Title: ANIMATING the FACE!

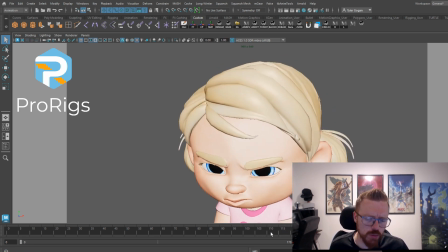But let's go ahead and do a few more things to really sweeten this up here. I think our head points down a little too far because if you notice On here, we kind of lose her neck here, okay?
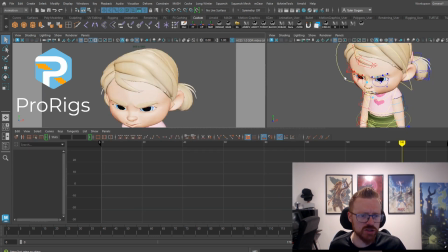And I don't like that. It's going a little too far. Let's go ahead and pull her, oops. Let's go ahead and pull her face down a little bit, okay? Just like this. Well, the graph, right? Pull the graph down and her face goes up. I like that more because now she's actually looking at the person, okay?
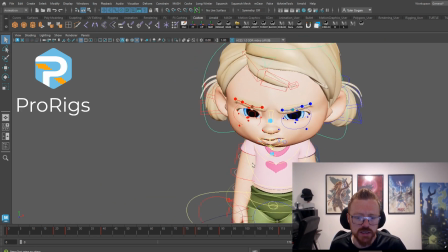We're also going to have her eyes drag upwards like this, okay?
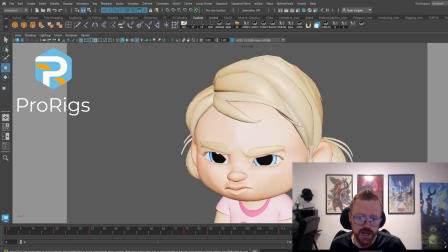Because right now her eyes are just kind of going with her head. She's focusing on this, okay? Yeah, okay. I'm just noticing that she doesn't have a blink here.
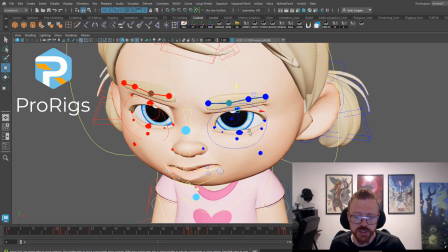Let's give her a blink right here on the transition from mad to back to happy, okay?
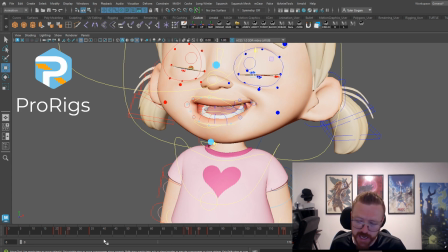We already have those blinks happening, so let's go ahead and build that in.
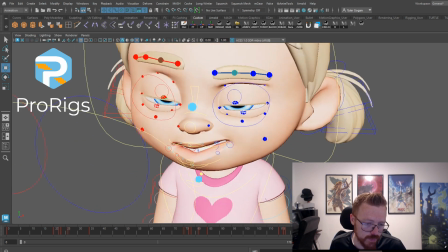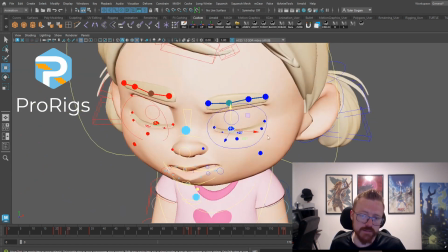Two to go down, and then 3 to go back up. And you can customize those afterward, right?
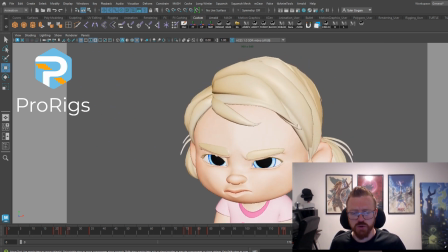Oh, sad. All right, so we've gone. I really like how this is, okay?
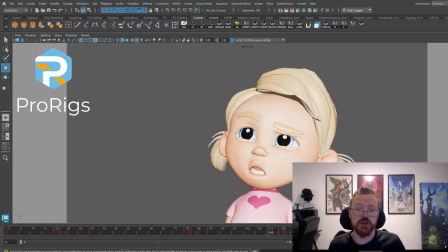I want to add some eye darts, though, to really round out this tutorial, okay? We're going to do a part 2, but I want to do some eye darts to really show, like, even this much of a,
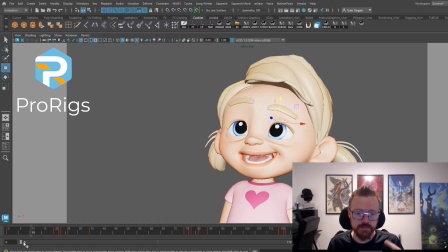exercise, right? Even this much of an exercise, just doing an exercise, we were able to accomplish a lot. Like the character, you can feel the emotions of the character, right?
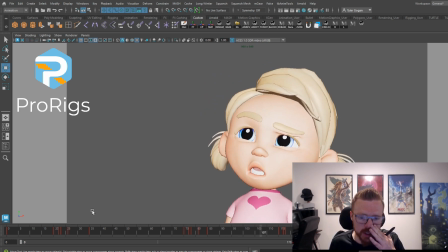And like she's doing, like, just with some head offset and all that stuff,
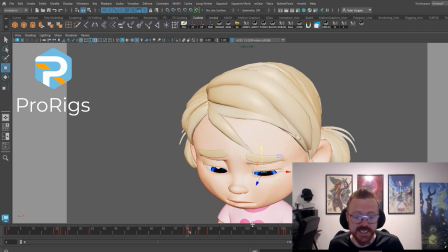we're really able to like really get a sense of like how she's feeling, okay?
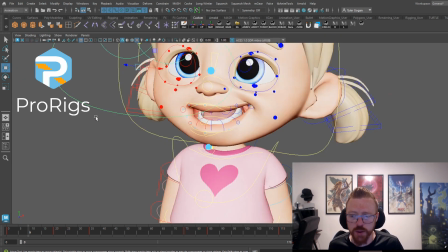But let's sweeten that up just a little bit more, okay? And the way we're going to do that is we are going to add in some eye darts, okay?
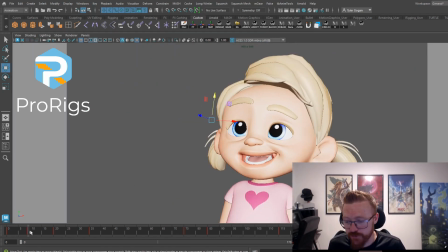So she's up here, set a keyframe, copy and paste that keyframe to the next frame, okay? And then you're going to move the eye, okay? Let's move this down just a little bit like this, okay? And then we're going to go about 8 frames or so, okay? Copy this one to the next one, middle mouse copy and paste, okay?
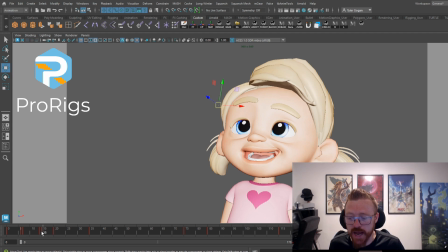Then we're going to have her eye dart back, okay? Okay, there's those ones. Really, actually, fun fact about the eyes, okay?
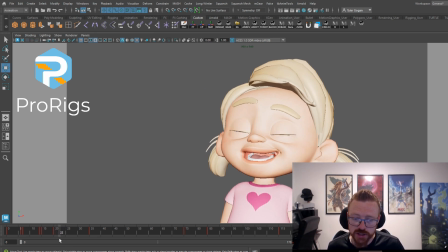When they're blinking, your eyeballs are actually going to go with your eyelids, okay? When you're blinking, okay? It's really hard to miss and notice, but that's the way your eyes work. When you blink, your eyes actually go down with the blink and back up.
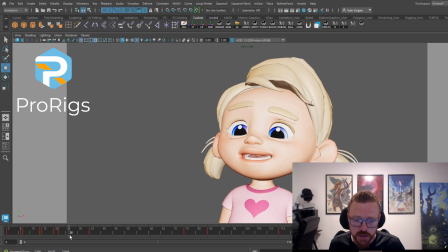It happens so fast, so it's hard to notice, but that's what happens. Anyway. So her eyes start going numb. You're also going to look before you blink. Okay, you're going to start to look where your eyes are going to go before you blink. So say I'm looking over here, I'm going to go.
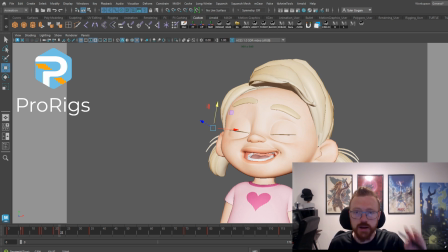My eyes are going to look, and then right in the middle of the look, my eyes are going to blink.
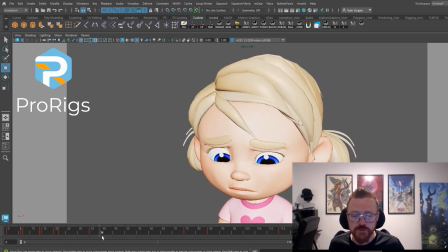Okay, so my eyes start going in the direction of the blink first. So let's give her some eye darts. So these are my favorite one. This is my favorite that I actually did. Is these eye darts because she's looking sad,
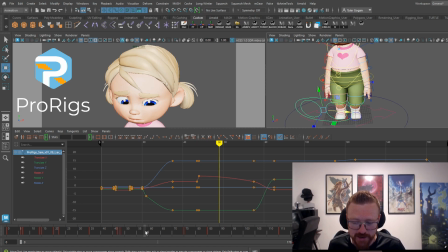and then she's looking more sad, okay, with this eye dart, and then she's going to look even more sad, okay? She's feeling real guilty about stealing that candy.
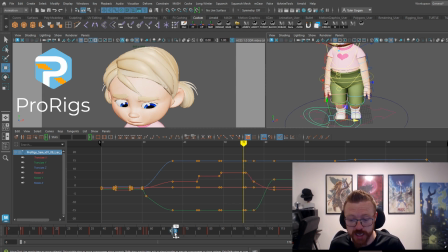And now she knows her mom's going to make her go apologize to the store clerk. That's what happened to me as a kid. I stole a Tootsie Roll. My mom made me go all the way back to the store and apologize to the store manager.
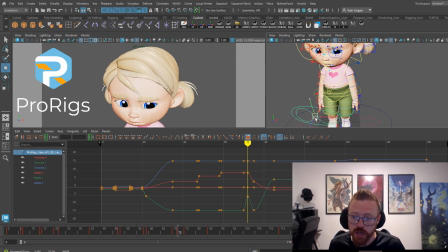It was horrible. Traumatizing, really. So, now we've got these eye darts down here, right?